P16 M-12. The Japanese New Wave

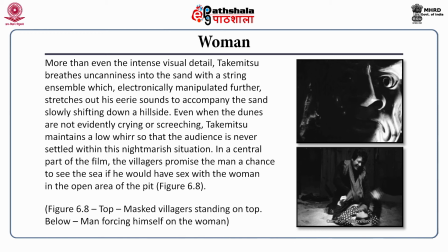[20:21]
The villagers dance to this, having satisfied the gods as they believe in return for prosperity and fecundity. The woman is later revealed to be pregnant and taken away. At this moment, as the villagers rejoice and the two are reduced to an inhuman spectacle,
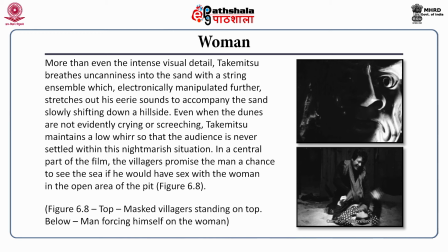[20:38]
the drums perform a double dramatic function. First, a belligerent, punitive one. The second, a beneficial one, evoking the passionate intensity of a Kagura ritual.
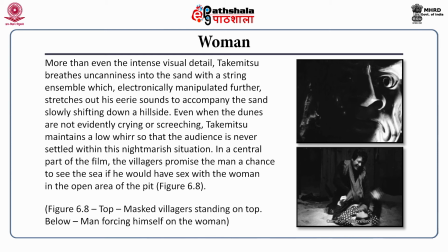[20:51]
Here, Takemitsu's drums define the event, leaving us ambivalent but intensely engrossed in the world.
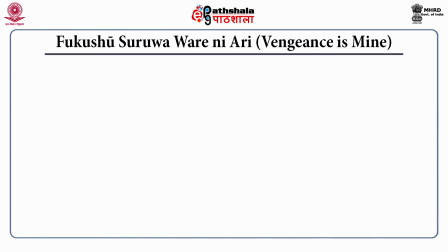[21:00]
Next, to Shohei Imamura's Vengeance is Mine, 1979.
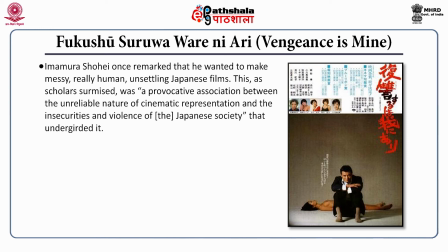[21:05]
Shohei Imamura once remarked that he wanted to make messy, really human, unsettling Japanese films. This, as scholars have surmised, was a provocative association between the unreliable nature of cinematic
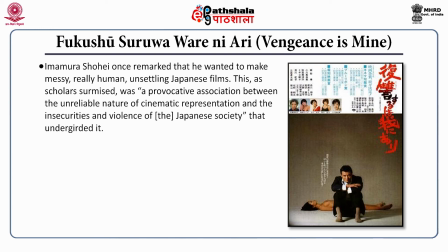[21:21]
representation and the insecurities and violences that undergird Japanese society. Imamura led a career-long investigation into the relationship between documentary and fictional film practice,
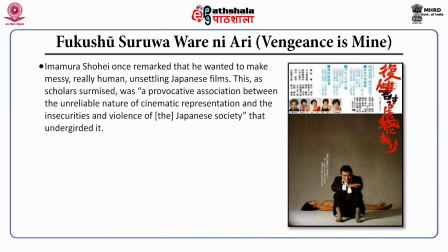[21:35]
along with an interest in observational ethics that underscore ethnographic practice and realism at large.
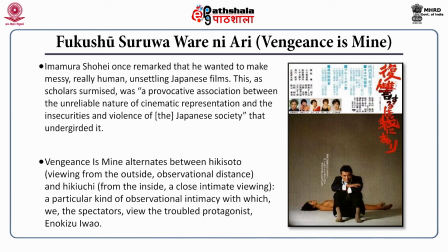[21:44]
Vengeance's mind alternates between Hikisoto, viewing from outside observational distance, and Hikyuchi, from the inside, a close intimate viewing, a particular kind of observational intimacy with which we, the spectators, view the troubled protagonist of this film,
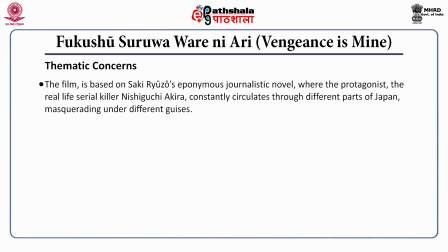[22:03]
Iwao Enukizu. The film is based on Ryuzo Saki's eponymous journalistic novel where the protagonist, the real-life serial killer Akira Nishiguchi, constantly circulates through different parts of Japan, masquerading under different guises.
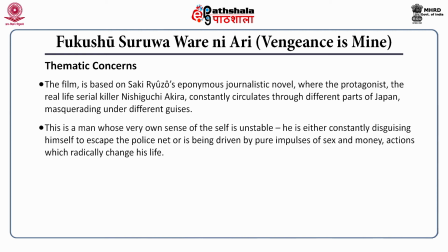[22:21]
This is a man whose very own sense of the self is unstable. He is constantly disguising himself to escape the police net or is being driven by pure impulses of sex and money actions which radically changes life.
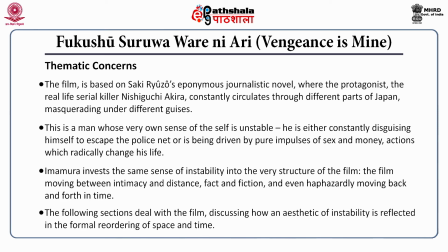[22:37]
Imamura invests the same sense of instability into the very structure of the film. The film moving between intimacy and distance, fact and fiction and even haphazardly moving back and forth in time.
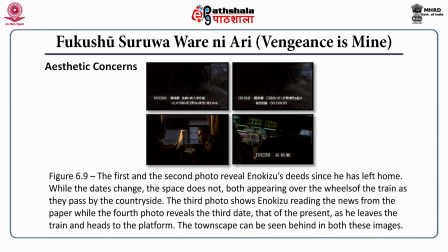[22:50]
As we see and which is best exemplified in the sequence that I am to discuss here forth. In figure 6.9 we see that following Enokizu's violent confrontation with his father after his release from prison,
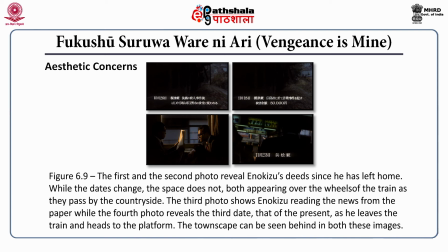[23:05]
the film cuts to a close-up of wheels on a train moving through the mountains along with a dramatic surge of music. Here we read on a ticker scroll that Enokizu appeared at a restaurant in Okayama in 26th October.
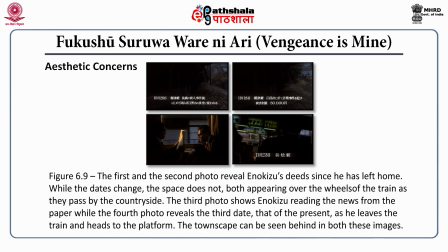[23:21]
Then, without any shift in space, it reads that he committed a fraud in Hiroshima on 18th November. It then cuts into the carriage of the same train to depict Enokizu himself reading the newspaper. The paper is of a different date.
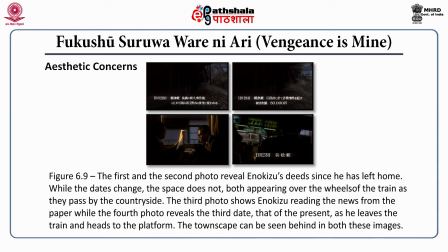[23:38]
From the window, we next see a townscape and on the audio track, the guard announces that the train is arriving at Hamamatsu. This layering of multiple times and space across three successive shots hint at a complex enmeshing that the filmmaker weaves.
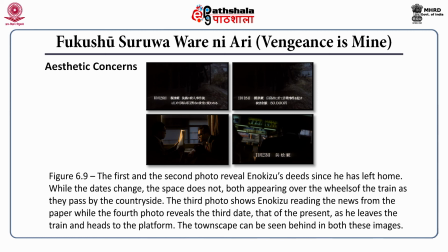[23:56]
But more importantly, it also relays a play between distant news reportage and intimate storytelling, the clip giving us the glimpses of the killer's emotional status to which the rest of the police world don't know about.
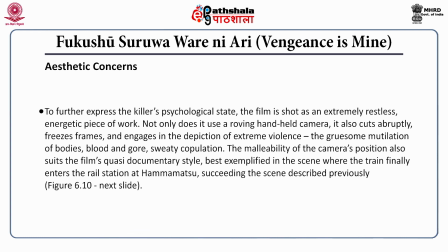[24:12]
To further express the killer's psychological state, the film is shot as an extremely restless, energetic piece of work.